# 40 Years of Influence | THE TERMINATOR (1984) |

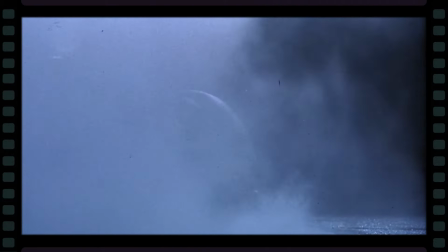245s
And in keeping with another slasher tradition, this cybernetic killer has to take out a few victims unrelated to our main cast of characters early on,
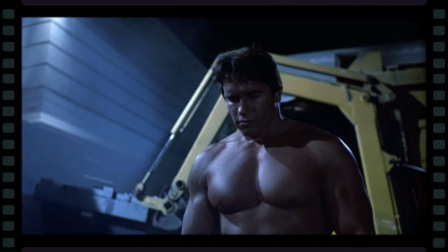253s
just so the audience knows how bad of a dude we're dealing with here.
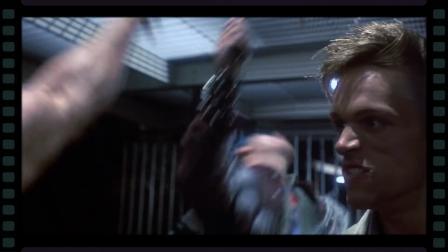257s
The Terminator accomplishes this soon after his arrival from the future as he dispatches a group of punks,
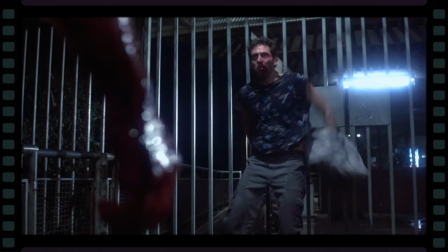263s
including Bill Paxton, so he can cover up all that man meat of his.
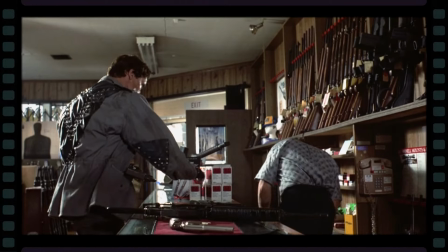267s
He then goes and takes out one of my favorite character actors of the time, Dick Miller while arming up with his signature weapons at the gun store. Yeah, it's usually some sort of bladed weapon like Michael Myers and his kitchen knives or Jason and his machetes,
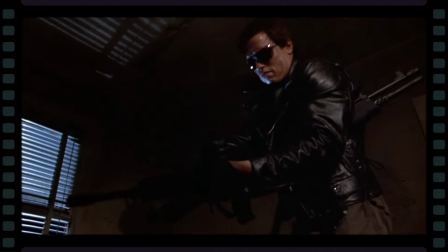282s
but there's no denying that shotguns and automatic firearms are the Terminator's signature weapons of choice.
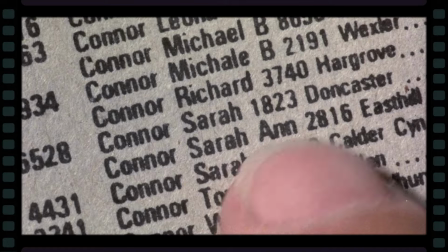288s
So from there, he hits up a phone book to start tracking down all the area's Sarah Connors, and before this movie's even hit the 17 minute mark,
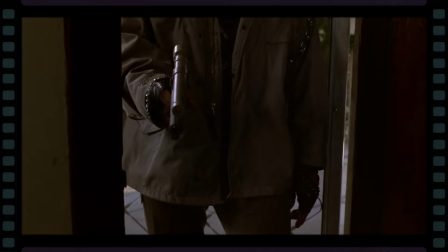296s
the Terminator chalks up his fourth victim and first Sarah Connor, gunning her down right in her home. And one thing to note is that the kills in the Terminator are actually very light on the gore. James Cameron makes a very conscious and probably somewhat practical decision considering the MPAA at the time, and he eschews the trend for more gore, instead exchanging it for more action. I think keeping the gore lighter actually allowed him to get away with more violent scenes overall. all. Much like the Texas Chainsaw Massacre and Halloween had done,
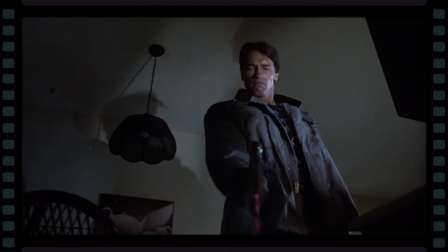327s
letting the camera focus on the face of the killer or the victim rather than the gore, that can be even more impactful as it takes advantage of the audience's own imagination.
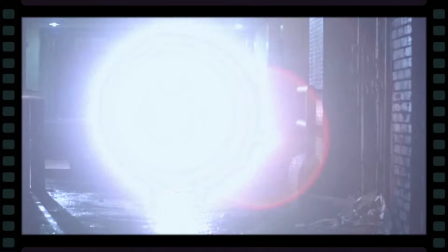336s
Now, meanwhile, Kyle Reese, he's also arrived from the future and almost immediately has a run in with the cops.
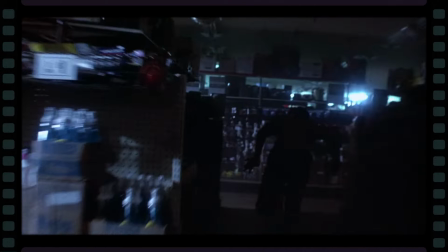342s
Of course, he's way too slick for them and after a short chase inside of a department store,
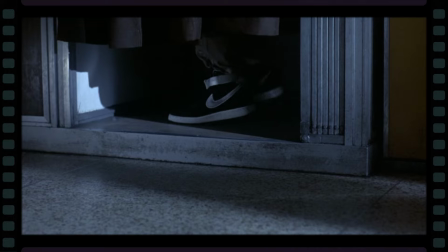346s
he comes out ahead of the game having not only managed to secure some clothing, but also a shotgun from a nearby patrol car.
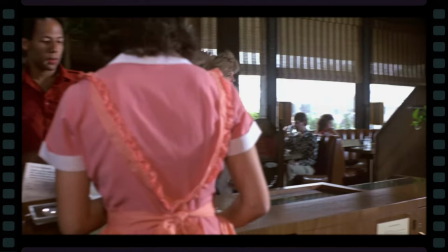353s
And lastly, there's the Sarah Connor we care about. She's just clocking in for a day of waitressing. And I really appreciate just how downright normal but low-key resilient she's shown to be in these early scenes.
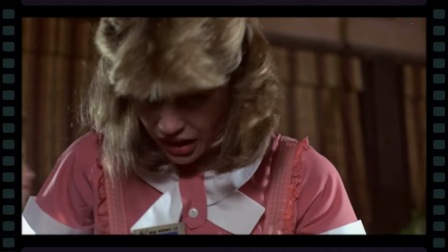365s
She has a long day at work with kids putting ice cream in her pockets and news reports of someone with her same name being killed.
You're dead, honey.
But she's not going to let that get her down.
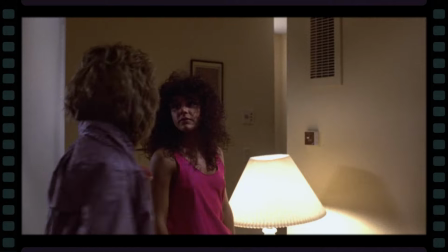376s
She's even determined to have a good evening out solo after getting stood up by your would-be date through an answering machine message. And this is really where James Cameron starts to play around with some of the traditional slasher tropes. After Friday the 13th, the forest setting became almost a staple of the slasher genre due to its ability to feel so isolating. The Terminator goes the exact opposite direction.
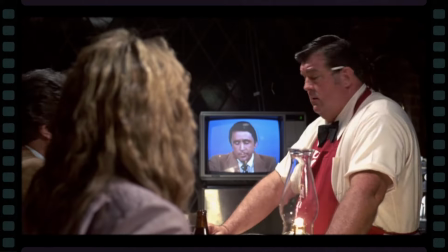398s
Sarah Connor sees another news report about a second woman with her name being killed, and the feelings of fear and isolation immediately set in.
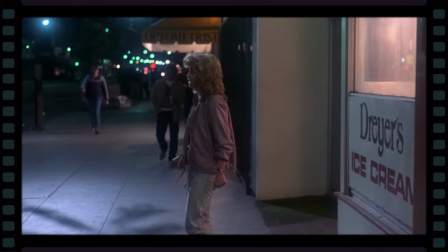406s
She's surrounded by people in the city, but can't trust anyone.
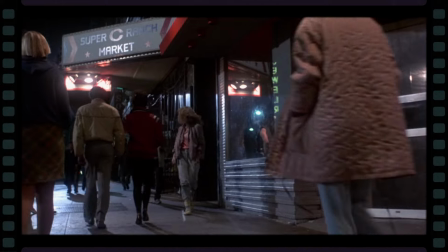410s
And with Reese looking all stalkerish outside, that only makes things worse as she heads into the dance club to try and get in touch with the police. Now a staple of the second act in Slashers is the antagonist has to up the body count and get some stalking in. The final girl can be anywhere from blissfully unaware that anything's wrong, all the way up to fully involved, but not yet killed.
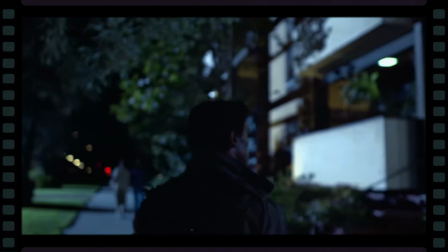432s
And we get a little bit of both here as the Terminator makes his way to Sarah's apartment and takes out her roommate and her date,
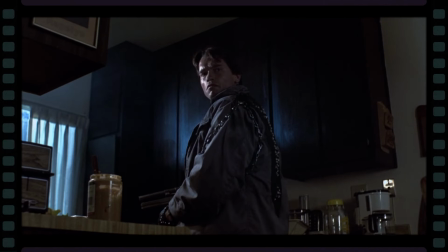438s
only discovering that Sarah Connor is actually at the dance club thanks to the answering machine that was so deftly set up earlier in the movie. And James Cameron's about to turn up the action to points rarely seen in horror before 1984. He borrows from the action movie template that he himself helped solidify in the 80s, which calls for a handful of action-filled set pieces to hang the rest of the movie around.
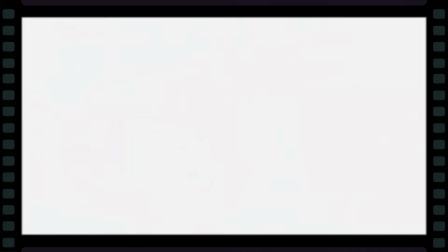460s
The nightclub shootout scene and the parking lot car chase that follows lets us know where everyone in this movie stands right now.
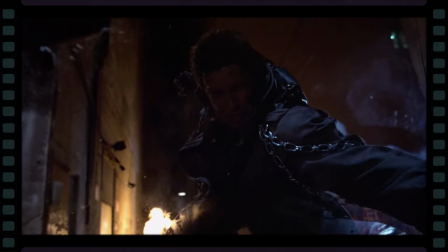466s
The Terminator? A relentless killer who will continue to get up even after being shot or thrown from a moving vehicle.
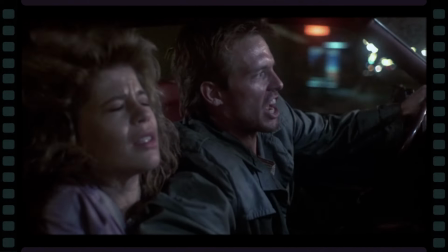474s
Reese? He's determined to the point that some might call him crazed, but he's also overwhelmed at the strength of his foe and the importance of his mission.
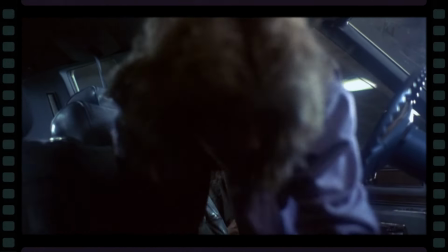482s
And Sarah Connor is reluctantly along for the ride,
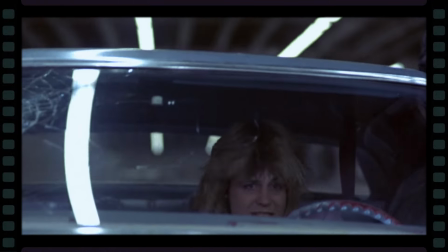485s
trying desperately to stay alive and wrap her head around a killer and a protector, both sent from the future for her.